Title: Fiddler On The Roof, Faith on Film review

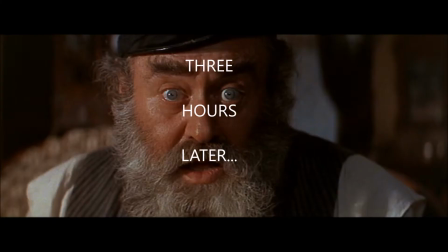0s
And then there's a character named Laser Wolf. A Laser Wolf? That sounds amazing! 3 hours later. Huh. That was a lot less anime-like than I was expecting. Welcome to Faith on Film.
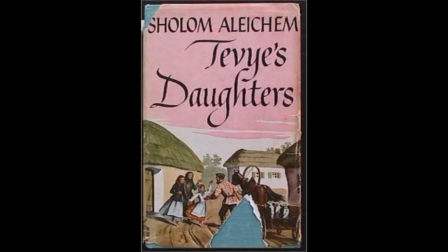12s
I'm Nathan. I'm Stephanie. In 1894, Shalom Aleichem published a series of short stories, Tevye and His Daughters.
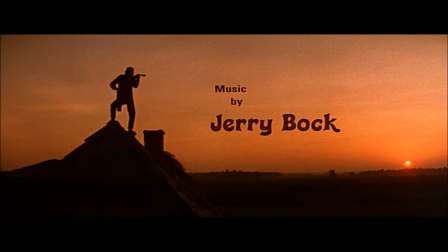19s
They were very successful and were adapted to the Broadway musical Fiddler on the Roof, with a few steps in between.
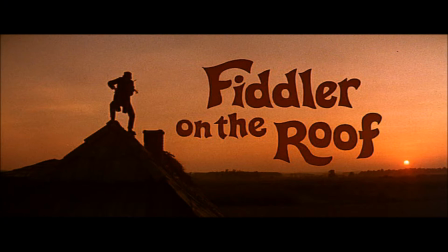24s
The story was by Joseph Stein, with music and lyrics by Jerry Bock and Sheldon Harnick. The show opened in 1964 and was popular enough that 7 years later a movie came out. Which makes it an adaptation of an adaptation of an adaptation of an adaptation of a series of books. Well, that sounds like fun. Let's get started, shall we?
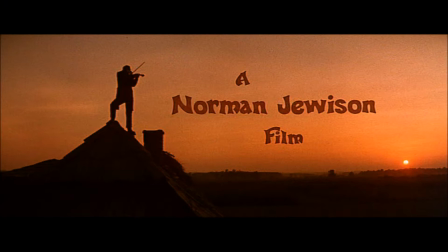40s
The director of the movie was a man by the name of Norman Jewison, which, while you may think it sounds like the most appropriate name for this movie, he makes it clear to everyone he is, in fact, a Gentile. Didn't he even have to tell the producers that? Yes, he did. Another thing you'll notice is that the music has been adapted and conducted by John Williams.
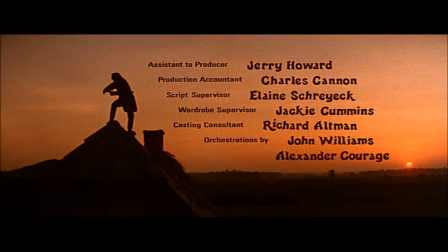58s
Yes, that John Williams. Another thing you'll notice is that assisting him on this project was Alexander Courage.
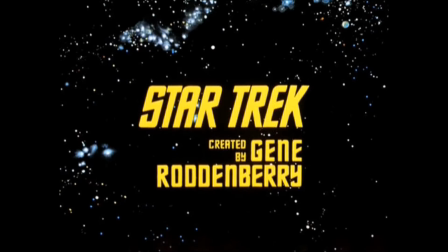64s
Don't know who that is? That's okay. That's the guy who was screwed over by Gene Roddenberry over the Star Trek lyrics.
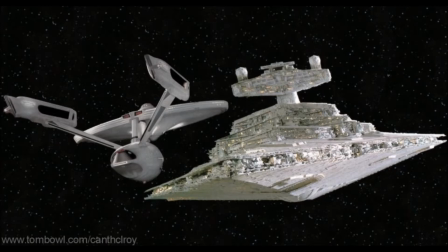70s
So the Star Wars and Star Trek themes coincide in a weird way here. Funny, huh? So while the musical is known for its big show-stopping opening number,
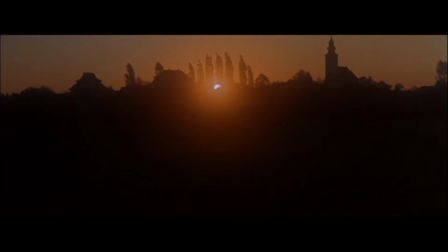79s
the movie actually starts off a lot more quietly and slowly, letting the atmosphere really set in.
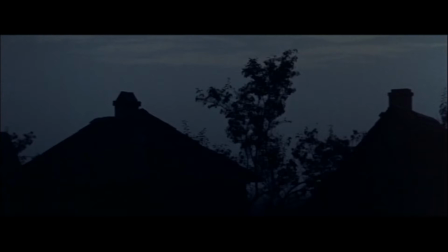86s
Well, it's all part of how film is a different medium from a play.
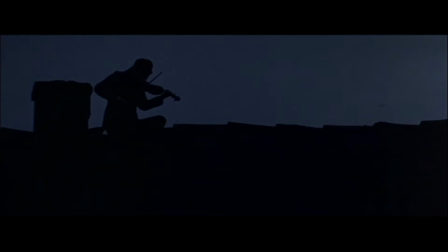89s
It's more naturalistic, and things that would work on one in one medium don't necessarily translate to the other.
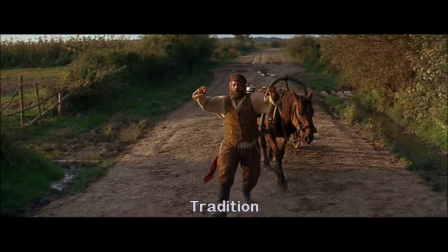96s
Not every movie needs to open with a full orchestral blast. Speaking of that full orchestral blast, let's talk about that big opening number. Now, it's been said that in the best musicals, every song serves a narrative purpose.
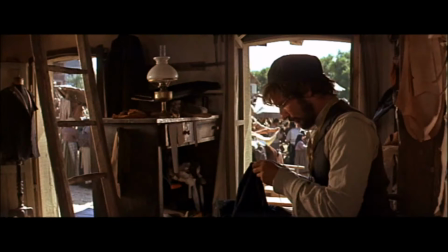108s
And if you can take the narrative just from listening to the soundtrack and put it all together, then the songwriter has done their job.
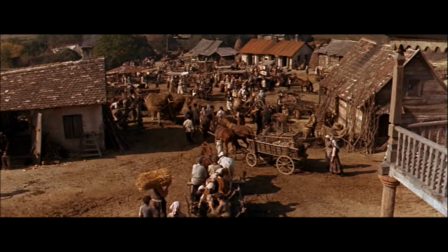115s
Tradition rises to the occasion. It tells us everything that we need to know about this world that we're in and the characters who inhabit it. Well, the same could be said of all the songs in this musical.
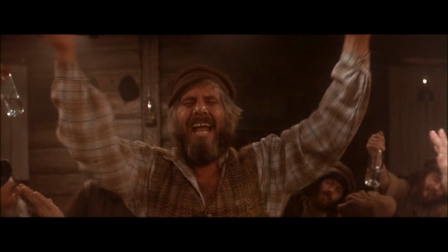123s
Even L'chaim, which appears at first to be just a big, loud, fun song to celebrate an engagement that is undone a few scenes later,
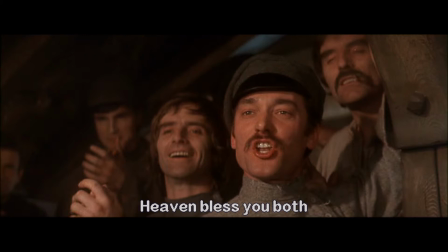132s
actually does serve a purpose because Russians who are at the bar show that they have a civil,
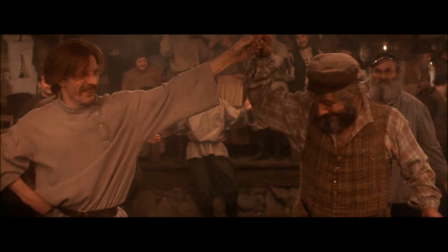138s
even occasionally friendly relationship with the locals when their government's not getting involved, which builds up the tragedy of the ending.
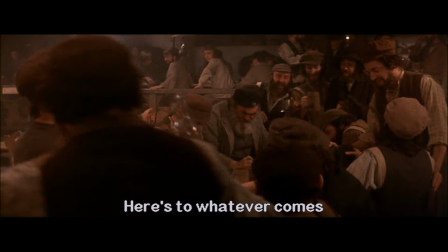145s
And many of the lyrics carry the overtone of, yeah, life sucks sometimes,
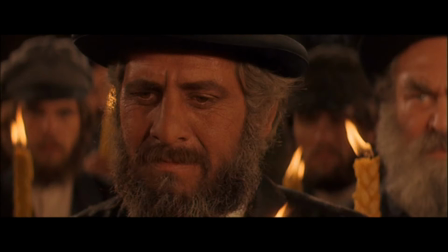150s
but you gotta take the good with the bad and just keep going, which is instrumental for Tevye's character arc.
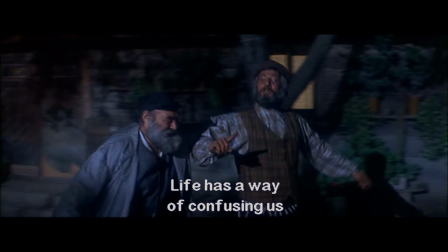155s
A notable example is when he and Laser Wolf sing, "Life has a way of confusing us,
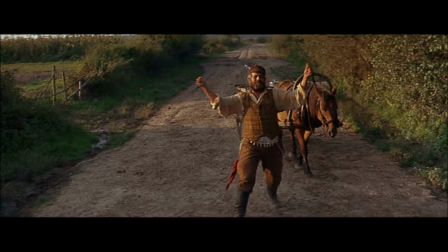160s
blessing and bruising us," moments before drinking to life. Now let's break down our main character, Rav Tevye. This is a really good character, possibly one of Broadway's best. He's a man of faith, but he's led a hard life.
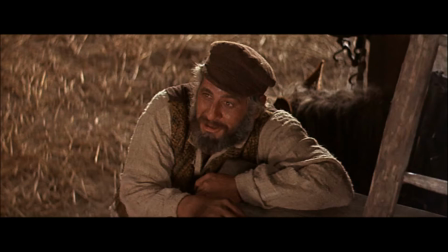173s
He wants to take care of his family, and his dedication to his faith never wavers.
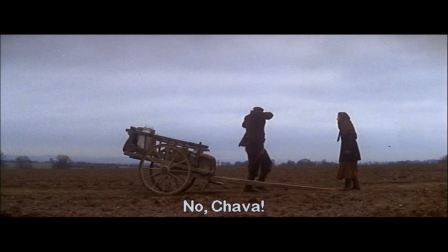178s
It makes him feel real, even when he reaches his lowest point. His dedication to his tradition has given him purpose.
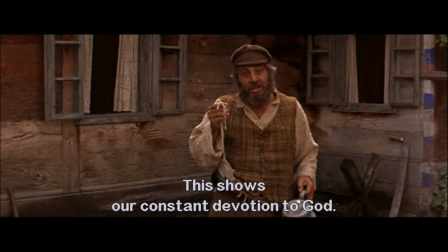184s
In the centuries since Rome obliterated Herod's temple, the sense of continuity with their ancestors is what has kept their community alive, both with their history and with their present fellow Jews. In this way, Tevye is actually a great example of Jewish life in the diaspora.
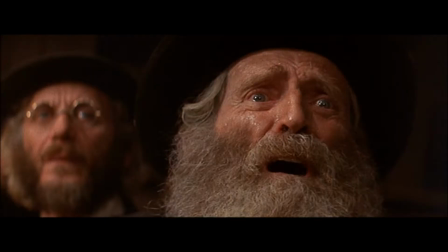201s
There's your $5 word for the day. He's not the only one.
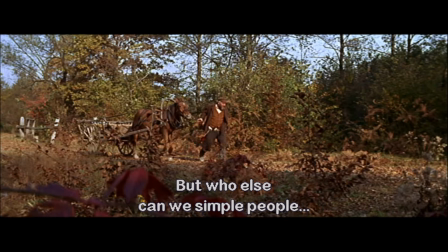205s
Rabbi, Bientel, Golda, these people are who they are and what they have, and it's how they've made it for as long as they have.
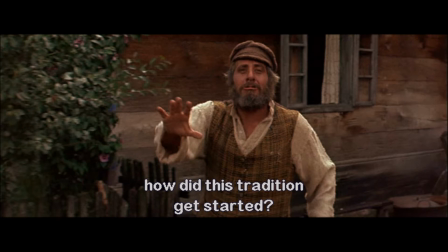213s
Well, Tevye as the narrator even makes the point that they don't even know when or how some of their traditions got started,
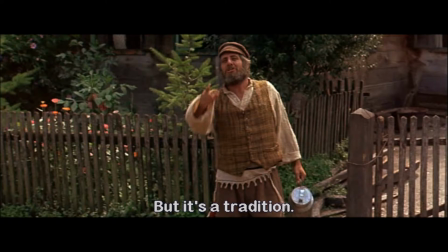220s
but it doesn't matter because it's just such a fundamental part of their identity. Now, this has garnered some criticism from people of the Jewish community because the historical link to their ancestors is what makes their traditions worthwhile. It'd be kind of like having a movie about a preacher's kid that didn't know what believer's baptism was, wouldn't it? A little bit.